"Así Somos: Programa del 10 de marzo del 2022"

En este plano vemos a dos personas que están incómodas discutiendo qué se va a hacer, ¿Qué va a pasar?
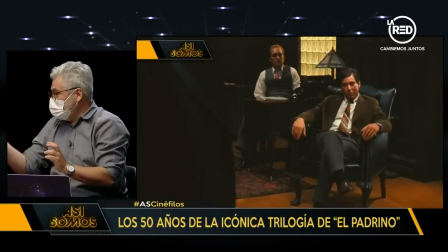Que es el lugarteniente y el hijo, y Sonny Corleone, que es el hijo mayor que Michael.
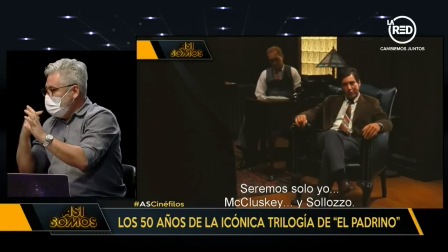El que está atrás, James Kahn. Exacto, James Kahn. ¿Y qué pasa? Tom Hadden, que es el lugarteniente, se pone detrás de Michael.
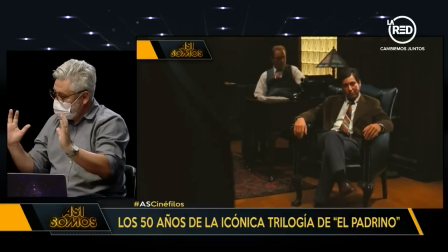La cámara gira, hace un paneo hacia Michael.
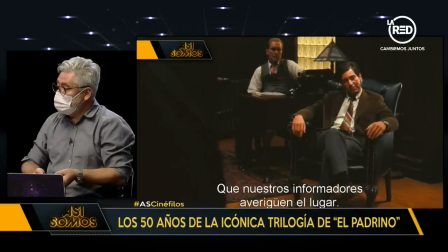Y Michael está tomando una posición ordenada, está tranquilo, está en una situación de poder. y podemos ver que su cara,
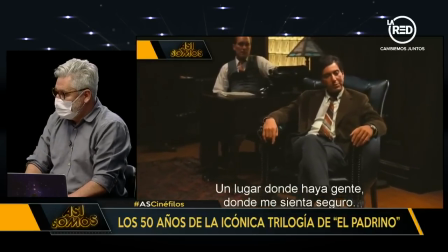después de la golpiza que ha recibido por defender a su padre en el hospital, no tiene la misma cara, su cara ya cambió, es decir, ya no es el mismo además.
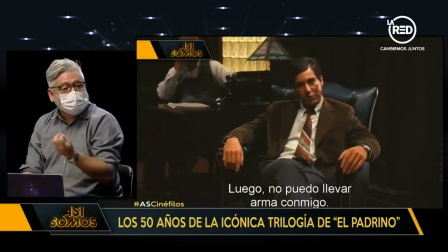Lo estamos viendo, mira. Sus facciones han cambiado y podemos ver que con toda determinación y con toda calma está decidiendo qué hacer.
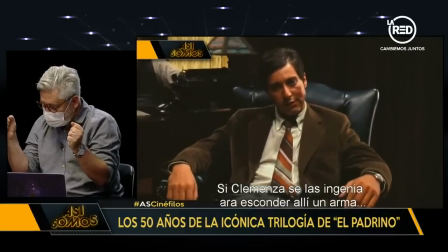O sea, vemos cómo además la cámara se acerca a él porque está viendo que tiene otra cara y tiene una cara que es la cara del poder,
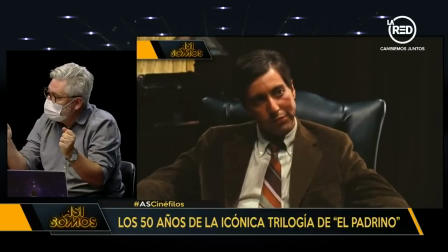la cara de la decisión. y es muy sutil, este es el momento el momento previo en donde sabemos que Michael va a abrazar la herencia que nunca quiso tomar
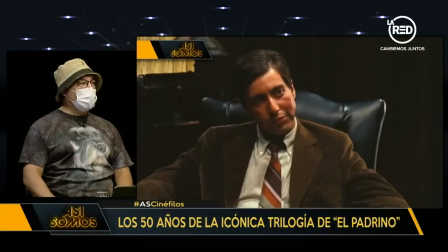que es ser el próximo padrino de hecho en términos de iluminación es muy complejo porque no es la lógica de la vida real la luz está desde la ventana
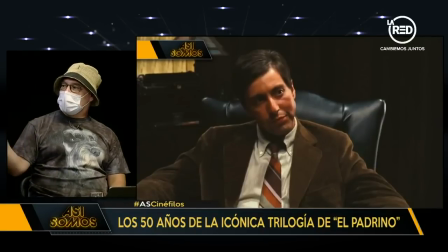hacia afuera y no hay focos para acá pero ahí te ves como las dos caras la división de la
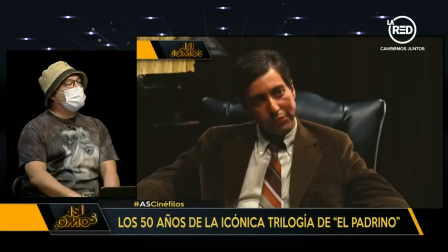oscuridad y la luz que él tiene en estos momentos donde tiene que tomar decisiones que como su padre le enseñó,
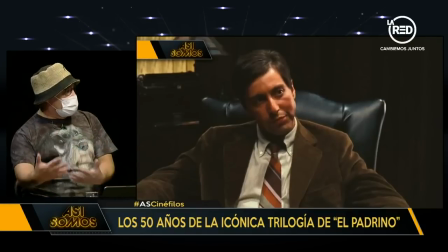pero que finalmente ha tratado de hacerlo lo mejor posible y él va a ir más allá porque él va a atentar con su familia hay un momento que no lo tenemos,
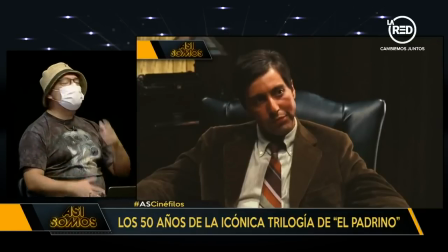pero yo creo que cada vez que la veo que cuando en algún momento le preguntan a él al protagonista verdadero de la trilogía Michael Corleone, le dicen por favor déjame entender esto, dime la verdad
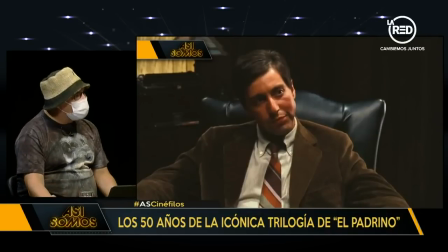y yo te voy a entender la verdad ¿tú mataste a tu hermano? y él se toma todo el tiempo el mundo y lo dice, no y tú sabes como espectador, el único Además de él, el único, que eso es mentira, la gravitación de eso es... ¡Wow! Chalfate, uno hoy día puede ver esta película y claramente lo analiza con la mirada del 2022, ¿cierto? Con un montón de... una variedad en cuanto al lenguaje cinematográfico Pero trasladándonos a esa época, al estreno, a esos años Este era un lenguaje que no era común, era un lenguaje que efectivamente llamaba la atención Por el cuidado de la luz, por el cuidado de la fotografía, por la calma de las escenas ¿No era como... no se seguía haciendo lo que el cine estaba determinando hasta ese momento? No es Scorsese, claro. No, para nada, para nada, para nada. Hay que decir que, como bien decía Ernesto, es una película con escenas muy violentas, digamos, para la época. ¿Cierto? Te estamos hablando que años atrás, incluso en el 60, Hitchcock decidió hacer una película en blanco y negro, cuando el color ya estaba refugiando por todas partes, para psicosis, para no tener problemas con la censura, para que no lo califiquen de otra manera, etcétera. El rojo de la sangre era muy violento y te dan al tiro una calificación para adultos. Por eso aquí el Bill tiene una secuencia en blanco y negro Para evitar la censura Mira, para seguir entendiendo, veamos Lo que hemos considerado como la transformación De Vito Corleone Del patriarca